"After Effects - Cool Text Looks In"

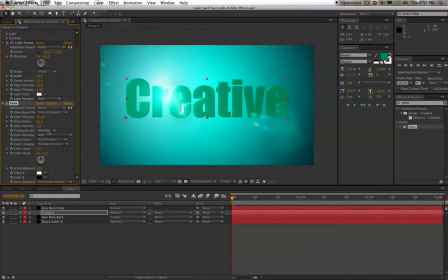So anyway, you might like that, you might not. It's totally up to you.
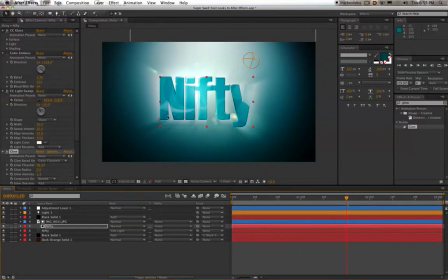Okay, was there anything else we need to add before we move on to this kind of texture on there? There is, but we'll get to that later. Okay, looking at our original. The other thing that sells this is it looks like this text is almost made out of plastic,
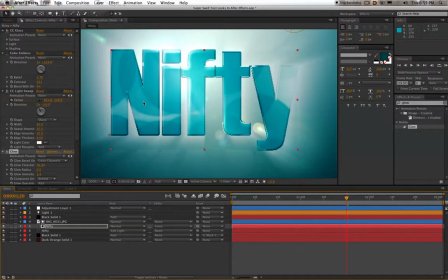because it looks like some kind of like shiny material, because it's reflecting something in it.
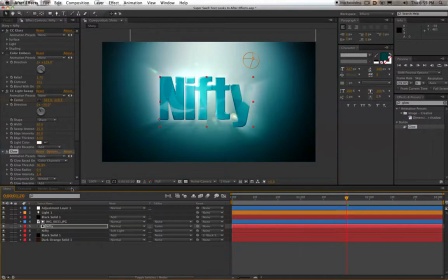That's what it looks like anyway. And the way to get that is pretty simple.
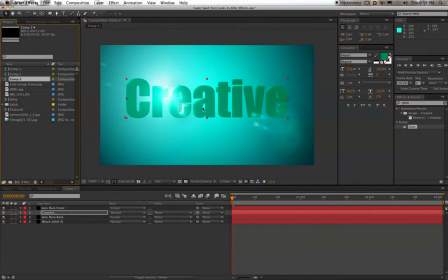What we need to do, and this is really the essence of making cool looking text. This is the one thing that you need to get if you don't get anything else. So what we're going to do is grab some sort of texture. I think I use this one here. And this is just a photo I took last Christmas.
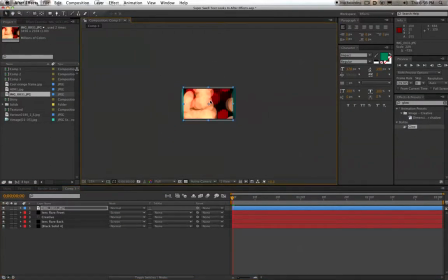It is of just some lights we had in our front yard. And I just took my camera out there and blurred out the lights and got this sort of
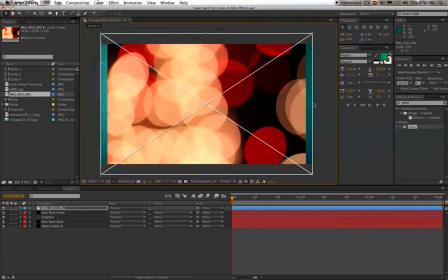light, glowy sort of effect. So what we want to do is put this layer, and I think you can find this on my website, this exact texture or photo, whatever you want to call it. You can find that at www.jasoncalhoun.info.
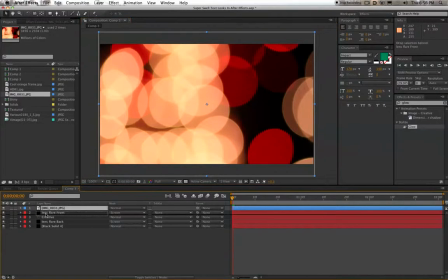And we want to put this layer right on top of our text. Right on top. So we just saw our lens flare pop through. And what we want to do is change the track matte. And we want to change the track matte mode of our text. So let's click on our text.
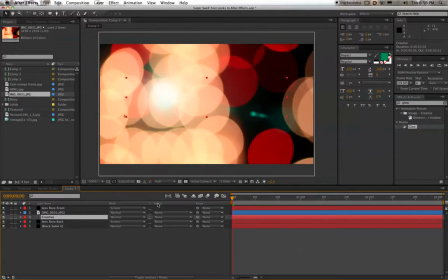And you don't have to click on it, but right over here you can see track matte. It says TRK matte. If you don't see that, you're probably seeing this. And to toggle between the two views, or the two, palettes, or whatever you want to call it, you can either go down here to this button, toggle switches / modes, and that'll go back and forth,
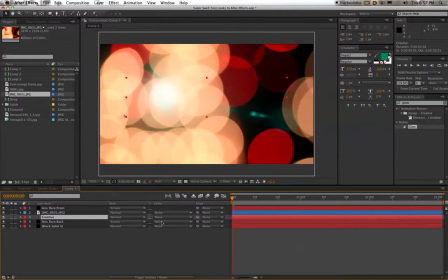or you can just hit F4, which is what I'm hitting right now. So what we want to do is change this track matte to something like, I think, Luma inverted matte.
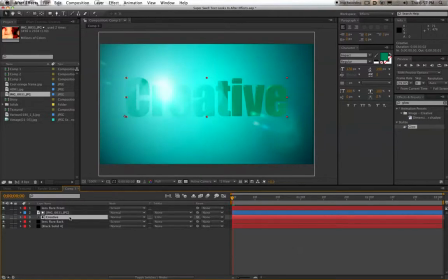And what that's going to do is use the layer above it as a matte over the text. So let's just solo this text. Well, that doesn't work. I just want to get rid of the lens flares, I guess is what I want to do. So you can see the text a little bit better.
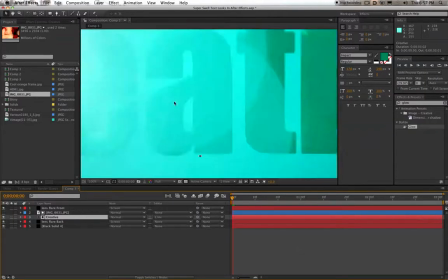That didn't help a whole lot.
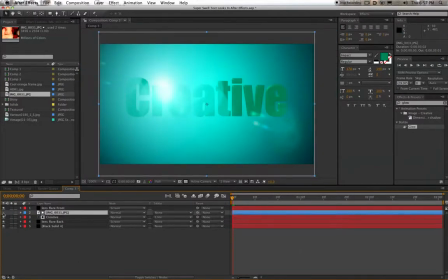So what we can do is it turned off the visibility of our texture, and it's just using it as a matte. So I can still move around this texture though. And you can see that in there, what I'm going to do is resize this and make it much larger.
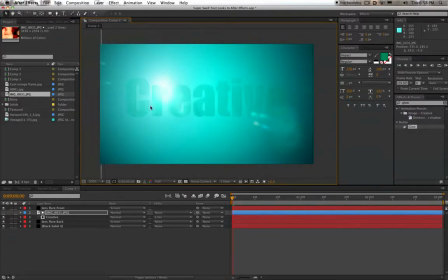And you can see that it's caused what looks like some, like gradient in there. It's not some gradient, but some reflectiveness of our text. It looks like it. It's kind of selling that effect. Now this is obviously too much. It's made our text much lighter and we can't see it.
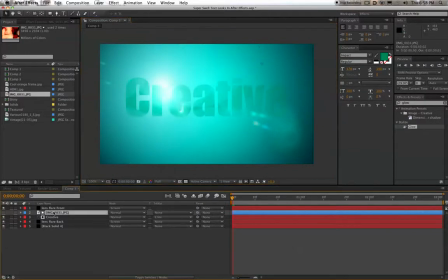One of the ways we can control that is to add to this texture that's on top of our text a brightness and contrast filter. There it is, brightness and contrast. You can find that under color correction. I'm going to drag it over to my text layer. Nope, undo that.
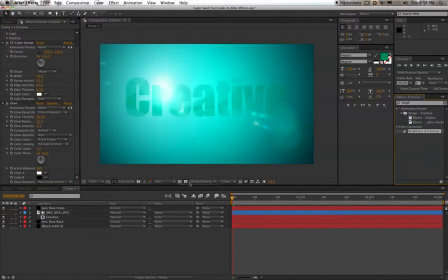Not my text layer. I want to drag this to our texture layer right above our text. What we can do now is control the brightness and contrast, obviously, of that layer, that texture, and get a look that looks right to us. So what I did is I brought my brightness down to 0.
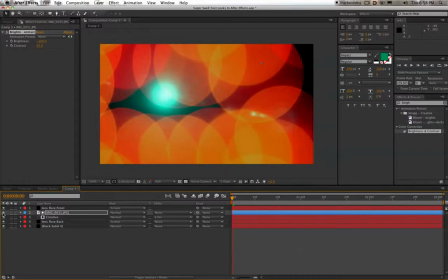So if we solo, well, we can't solo, but if we look at our text now, you can see what I've done is just,
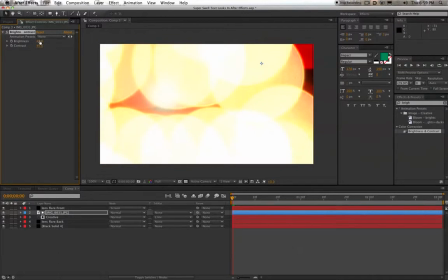right here, everything white will cause your text to kind of disappear and look lighter. So if I go the other way,
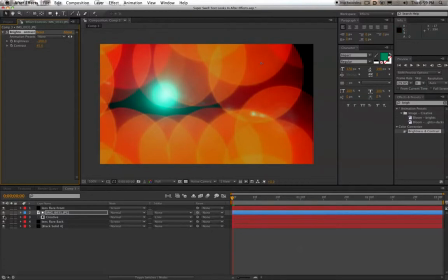it helps to bring a little bit more contrast and a little bit more color back to our text.
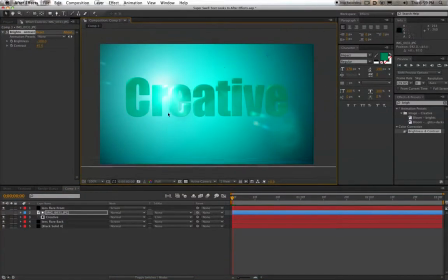So now if we move that texture around, now it looks like there's something being reflected from our text. Like maybe this text is, some kind of shiny material, and we can see things being reflected off of it. We could maybe change the size of that. That looks better. Maybe a little bit larger.